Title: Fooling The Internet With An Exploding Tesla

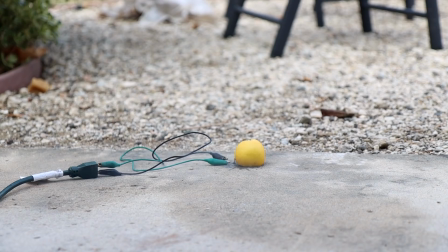248s
We're gonna need a bigger piss. Oh, that smells like eggs.
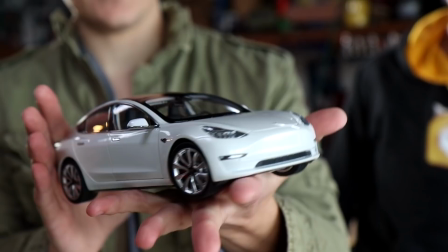253s
The explosion is not anywhere big enough for the die-cast car. Oh yeah, this is the die-cast car.
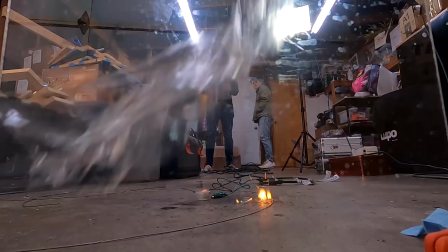258s
It cost $170. We're gonna have to make something so much bigger to get this thing to actually pop.
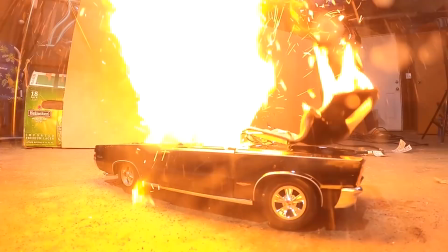264s
After a whole lot of experimentation, I present to you the full process and methodology for creating a significantly bigger piss. The first thing you're going to need are some little
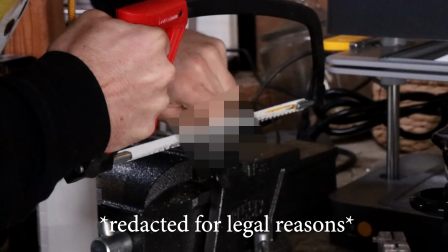278s
two. We're gonna be using hot glue to hold everything together. A little bit more hot glue. And that is how you make a small pyrotechnic special effect fireball shooter.
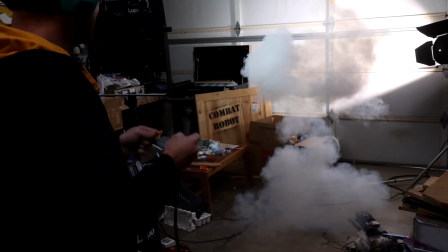292s
We're gonna use a beaker to measure out a little bit of not Gatorade. 3, 2, 1.
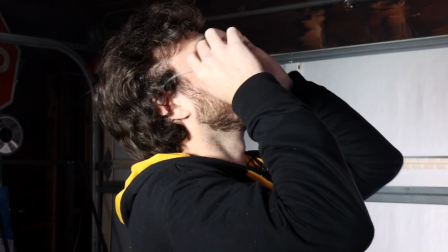300s
That was awesome. The base blew up. I was hoping the base would stay on. We want to burst through to the fuel, not for the fuel to go flying up. So I think if we look at the ceiling, let's not look at our failures. Let's only look at our success. I'm gonna try to explain this without making a tutorial.
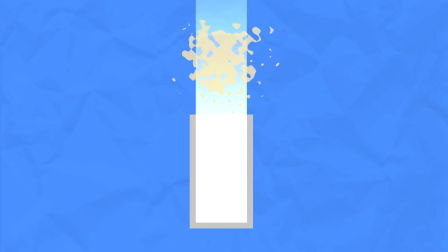314s
The black powder sits at the bottom of the container and the fuel above it. When the powder ignites, it propels the fuel upward, atomizing it and igniting it, creating a fireball.
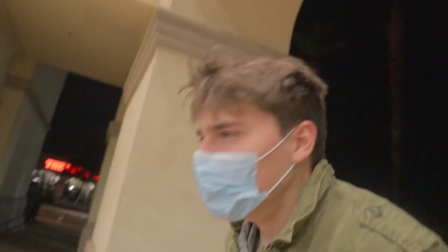323s
I didn't animate the fireball because it's 2 a.m. This is my friend Alex Ernst, mostly known for being friends with David Dobrik.
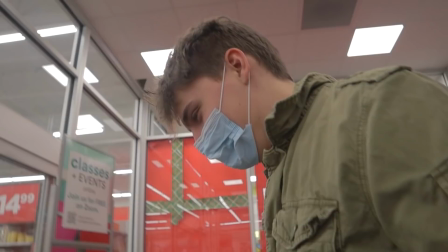330s
And we're going to use his white Tesla. So this here is Michael Reeves' friend, William.
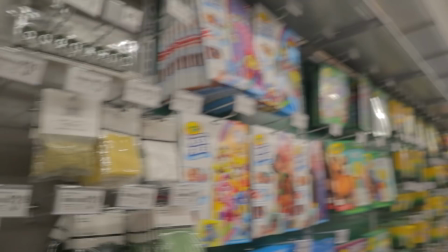335s
We need to find model-making materials to build the miniature set. To make the car look scale.
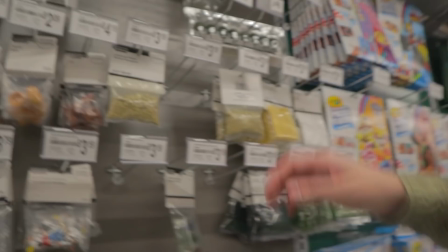339s
Let's literally drive to the beach and put sand in it. For $3? You want to drive to the beach for $3?
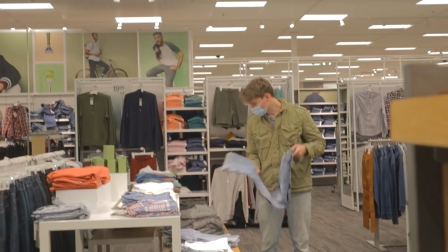345s
No, this isn't even enough. We'd have to buy at least 8 of these. And apparently we also need to buy a pair of pants.
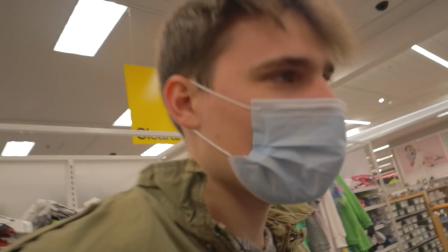350s
Here you see a wild Alex Ernst shopping for pants. I don't tell people what my pant size is.
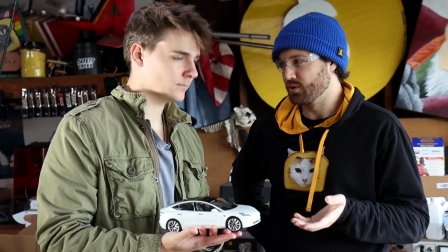356s
It's recording. Take a video, picture. You put it on video.
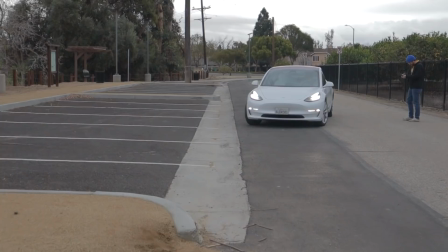361s
Which one did you pay more for, the model one or the full size one? This one.
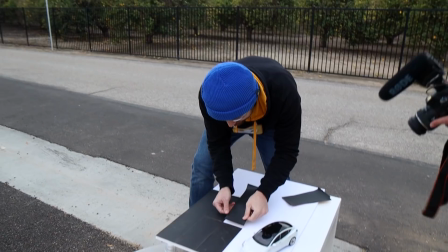365s
Now what we're gonna do is the first forced perspective where Alex interacts with this car. So we need to make asphalt, so we're gonna use sandpaper.
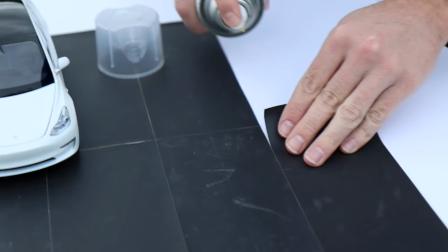372s
We're gonna line it up like it's in the parking spot. We're gonna put the camera down here, and we just need to add enough asphalt to make it look like it's in the right spot.
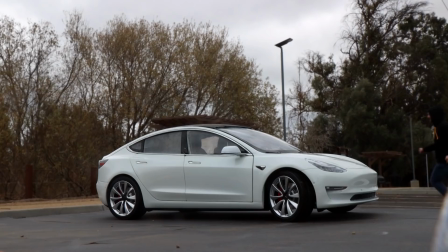380s
So that's what I'm trying to do right now is, So if Alex stands on this line, kind of where the back door would be.
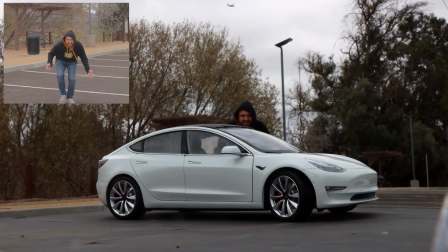388s
This whole thing works pretty well up until I start moving closer to the camera.
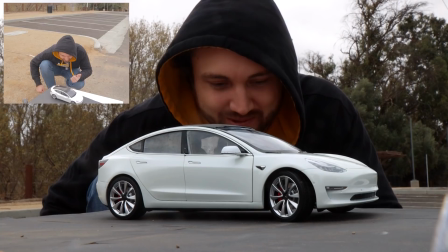393s
And then it just starts getting weirder and weirder and weirder and weirder and weirder. And now I'm like a giant, and your brain really wants to convince itself that things are okay.
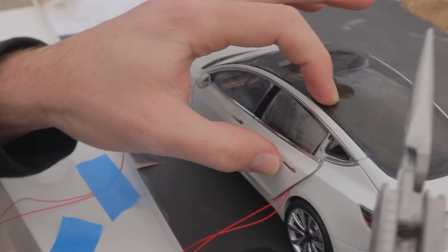403s
So we're gonna take our fireball effect, and we're gonna shove that into the back seat of the car.
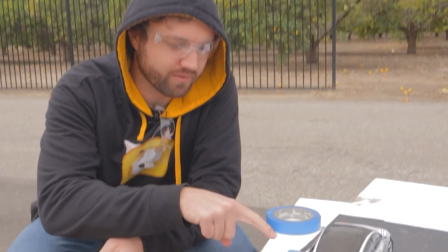409s
And then we're gonna close the door. I feel like I'm on the like doing bomb squad stuff, but like I put the bomb there.
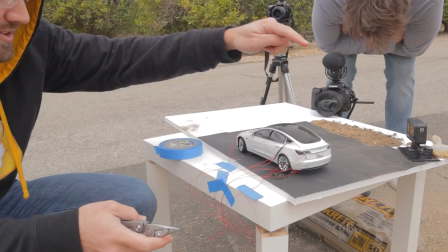415s
We have 1, 2, 3, 4 different charges we're gonna set off at the same time.
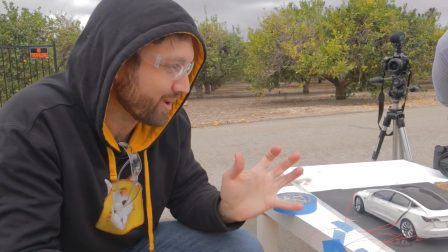421s
Trunk, frunk, and then the underside of the car, and then the fireball to blow everything out.
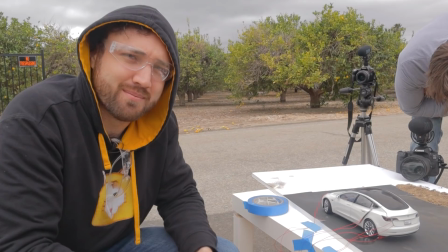427s
And I don't know, this is it. This is basically the best I think we can do in the time that we have with the abilities that we were given.
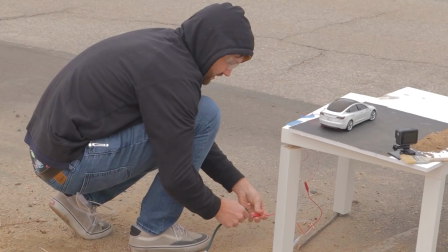434s
Switching the high frame rate, so we're doing 120 frames a second. We're gonna hook the charges up. 3, 2, 1.
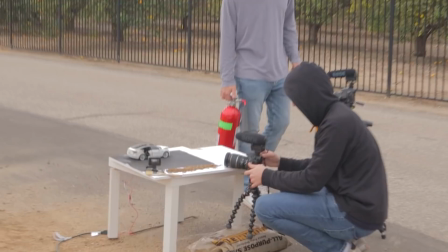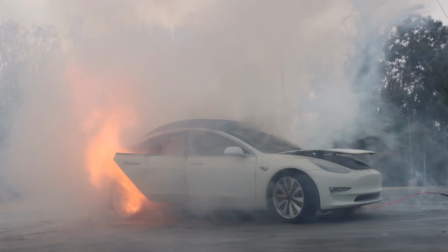446s
Let's watch that back really quick. I think that's gonna look really good. Oh, that looks pretty good though.
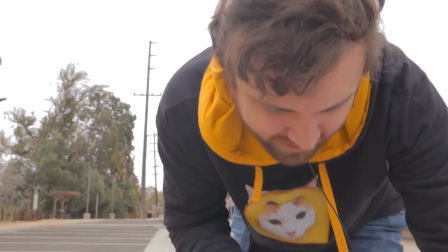452s
The roof is broken. The doors, they're all just singed and they popped open a little bit.
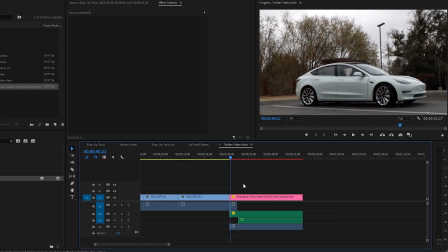457s
Welcome to editing. This is where I spend 90% of my day making YouTube videos is in front of a computer looking at clips of all the science I did and trying to figure out how to put it together in the correct order and the right pacing to make the video good.
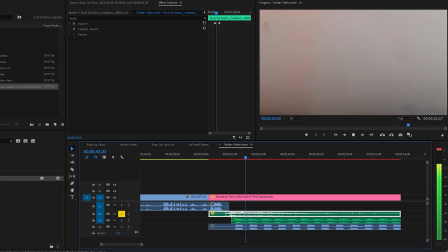470s
I just want to do science. I don't have to do the editing, and I don't even know if there's anyone who can help me edit because all the other YouTubers,
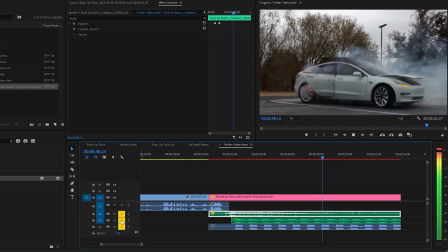475s
they like even Mark Rober edits his own videos and I just sit in front of this computer all day editing.
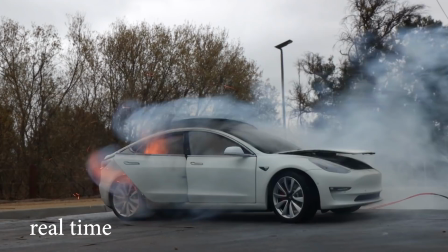480s
Sorry about that. We filmed our explosion at 120 frames per second because when we slow it down, it makes the physics feel bigger.
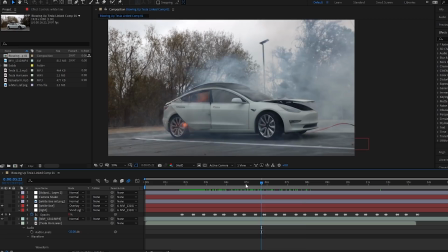487s
I'm gonna add a little bit of camera shake using some code. I'm gonna add a white parking line in and the blinkers for when the horn is going off.